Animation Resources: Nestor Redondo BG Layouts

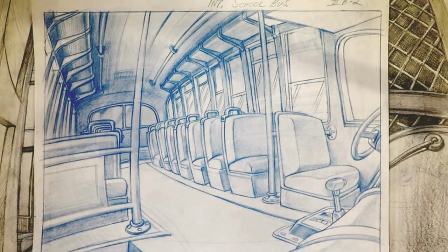(33:00)
So your typical suburban 50s school, we start on the school bus. Now this isn't just any school bus. These are those rounded school buses that they used to have in the 50s, which gives it that old-fashioned feel.
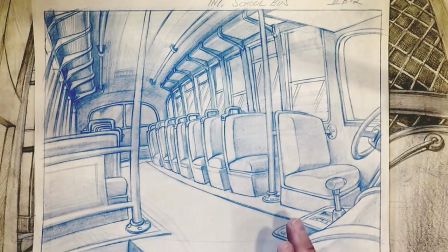(33:14)
He's completely worked out. This, rows of benches is not the sort of thing that most background painters want to draw, but he makes it fun.
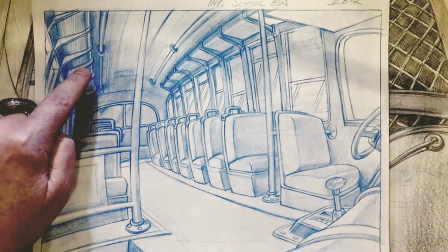(33:23)
He's put the area where they can put their lunches and their school books up above.
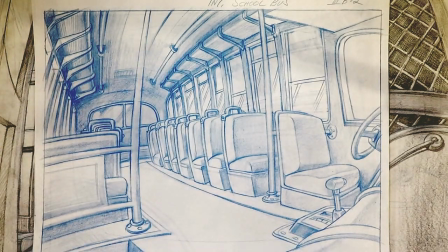(33:30)
He's got the steps going down into the door to get out, where the gear shift and everything for the bus driver.
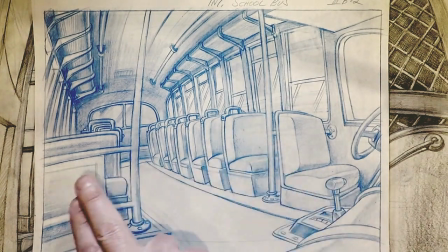(33:40)
Everything worked out.
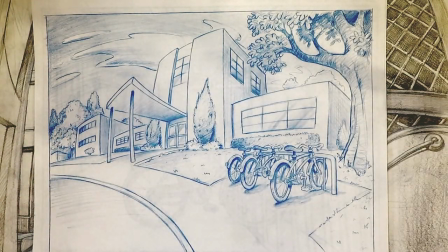(33:44)
And here's the school. This could be anywhere. I went to a junior high school that looked exactly like this.
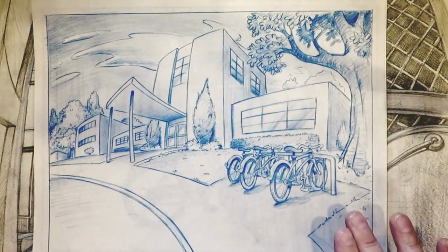(33:50)
There's where you park your bike. Here are the classrooms.
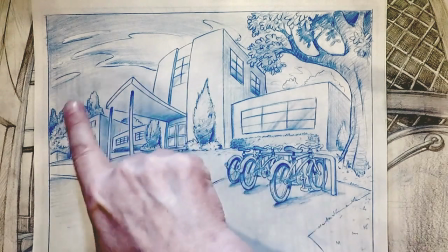(33:55)
There's the entrance, the trees and everything in the sky, the curve feel that gives you the feeling of scale.
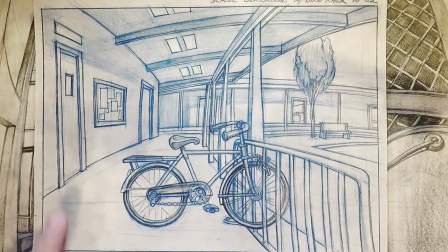(34:06)
Another view with the bike rack, and you can see the bulletin boards and where people go in.
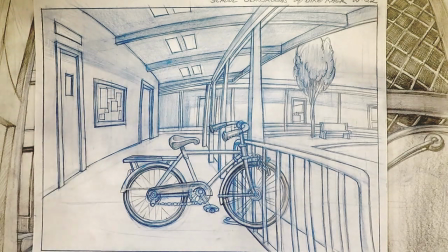(34:11)
These little details, when you're out in the world, you should be soaking these things in, because then you're not creating a stereotype version of a school.
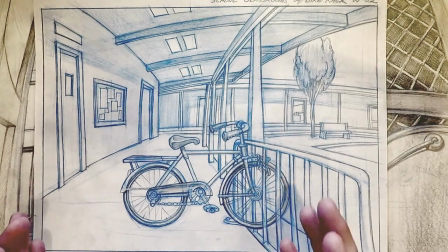(34:23)
You're creating a specific school that you've been to and seen. Those details are important.
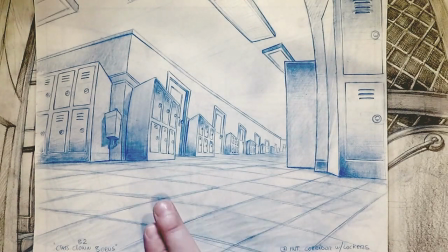(34:30)
That's what puts it across. Here's a hallway with lockers, and they're going off into infinity here.
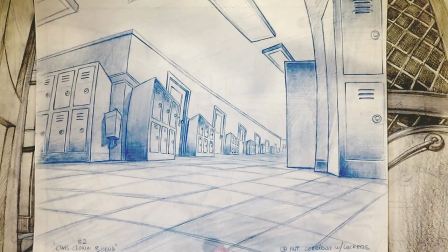(34:36)
This is a bogus cartoon. Yeah, this is bogus. So, Class Clown Bogus is the name of this title.
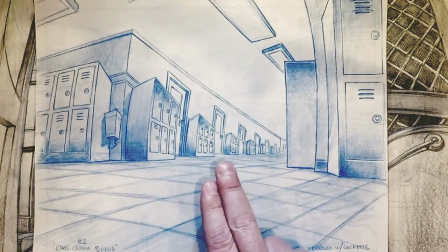(34:42)
So it's a little cartoony the way it's repeating pans or repeating doors with
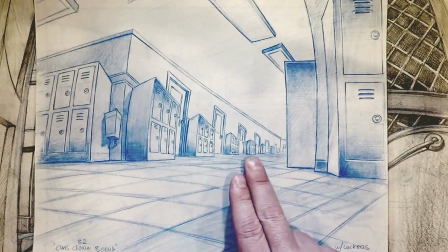(34:51)
lockers between them and evenly spaced all the way down.
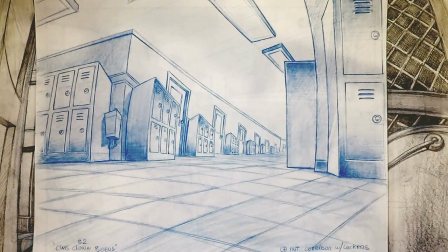(34:54)
Maybe they would have a repeat pan, another part of the show, that where he just keeps walking and it's a cycle. So they did everything symmetrical against that wall so that they could do a cycle and continue it.
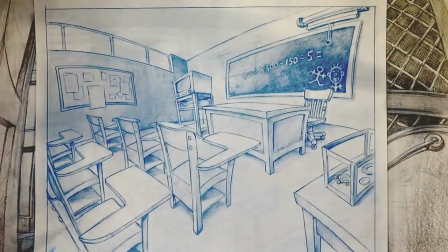(35:06)
Functional stuff like that is really important when you're a background layout artist too. Here's a schoolroom.
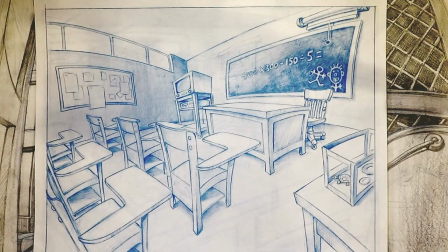(35:12)
We have a turtle in a terrarium over here. We have bulletin boards. We have the video set up so that they can show
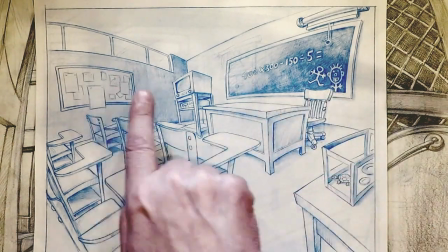(35:21)
educational videos, and the blackboard and the lighting coming in, shining on the blackboard.
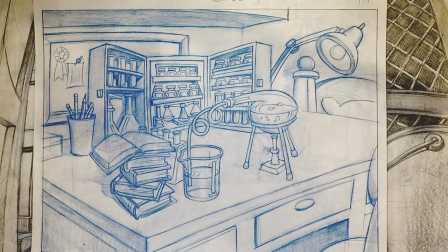(35:28)
Very well observed. This is a student desk in the science lab.
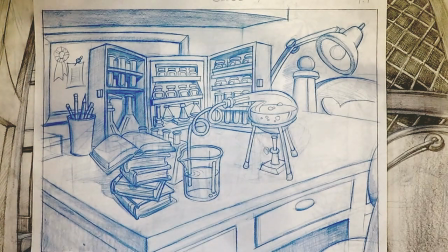(35:35)
He's got everything that a science student would need.
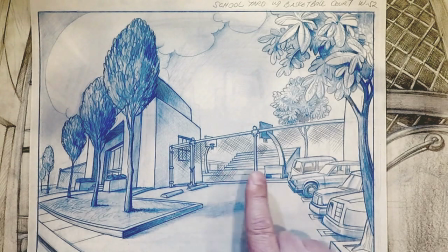(35:44)
School with the basketball court in the background again.
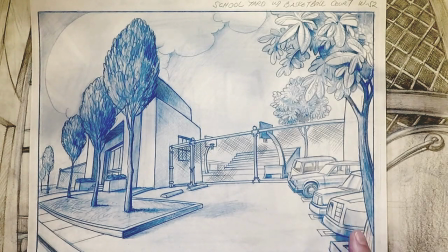(35:48)
One thing that Ken pointed out was that he would have immediately said those cars are in the wrong scale for this fence over here. They should be larger. But he said that he often got into arguments with Redondo about that sometimes when
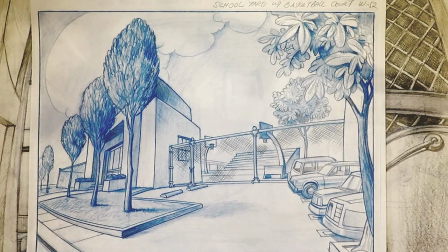(36:05)
Redondo would want to cheat things just for to make it look more appealing and give the visual dominance to the thing that he's pointing at, which in this case is this gate in the basketball court.
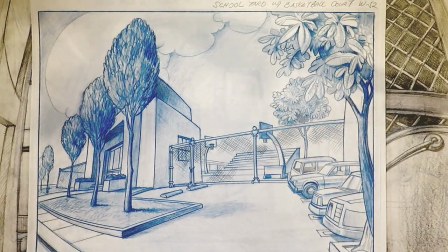(36:17)
So he's deliberately played down the cars, and when he explained that, then Ken would let him get away with his cheats.
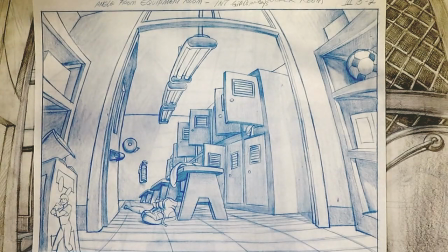(36:29)
There's a great shot. Look at the observation in that. We've got,
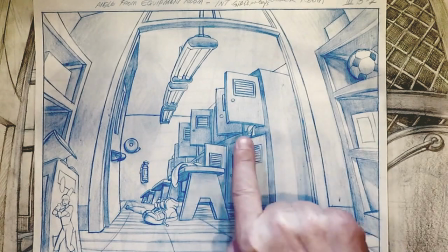(36:36)
baseball bat and shoes and socks. We've got open lockers. We have these fluorescent lights like you see in schools.
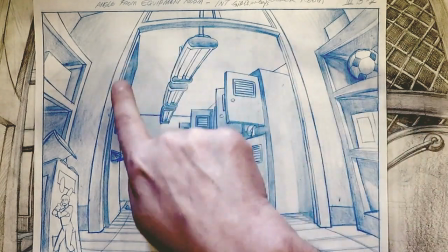(36:43)
This architecture of the doorway.
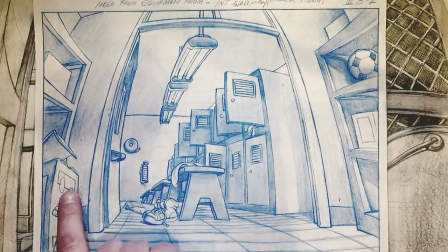(36:47)
Some sort of a place where they put their towels and things when they're done that has a baseball player graphic on it.
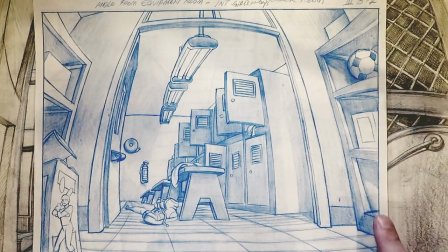(36:53)
A little bit of shelving with sports equipment on it.
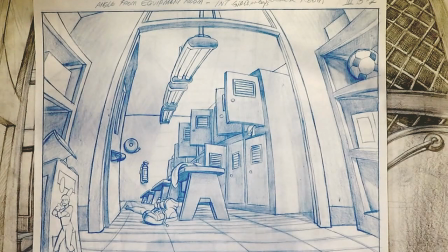(36:59)
Just that really makes, and the school bell and the fire hydrant,
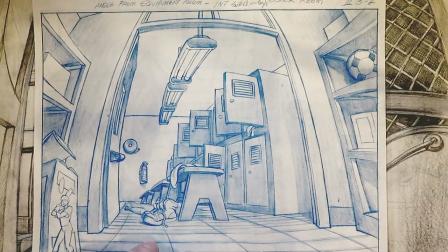(37:04)
everything, or the fire extinguisher, everything just is absolutely perfect.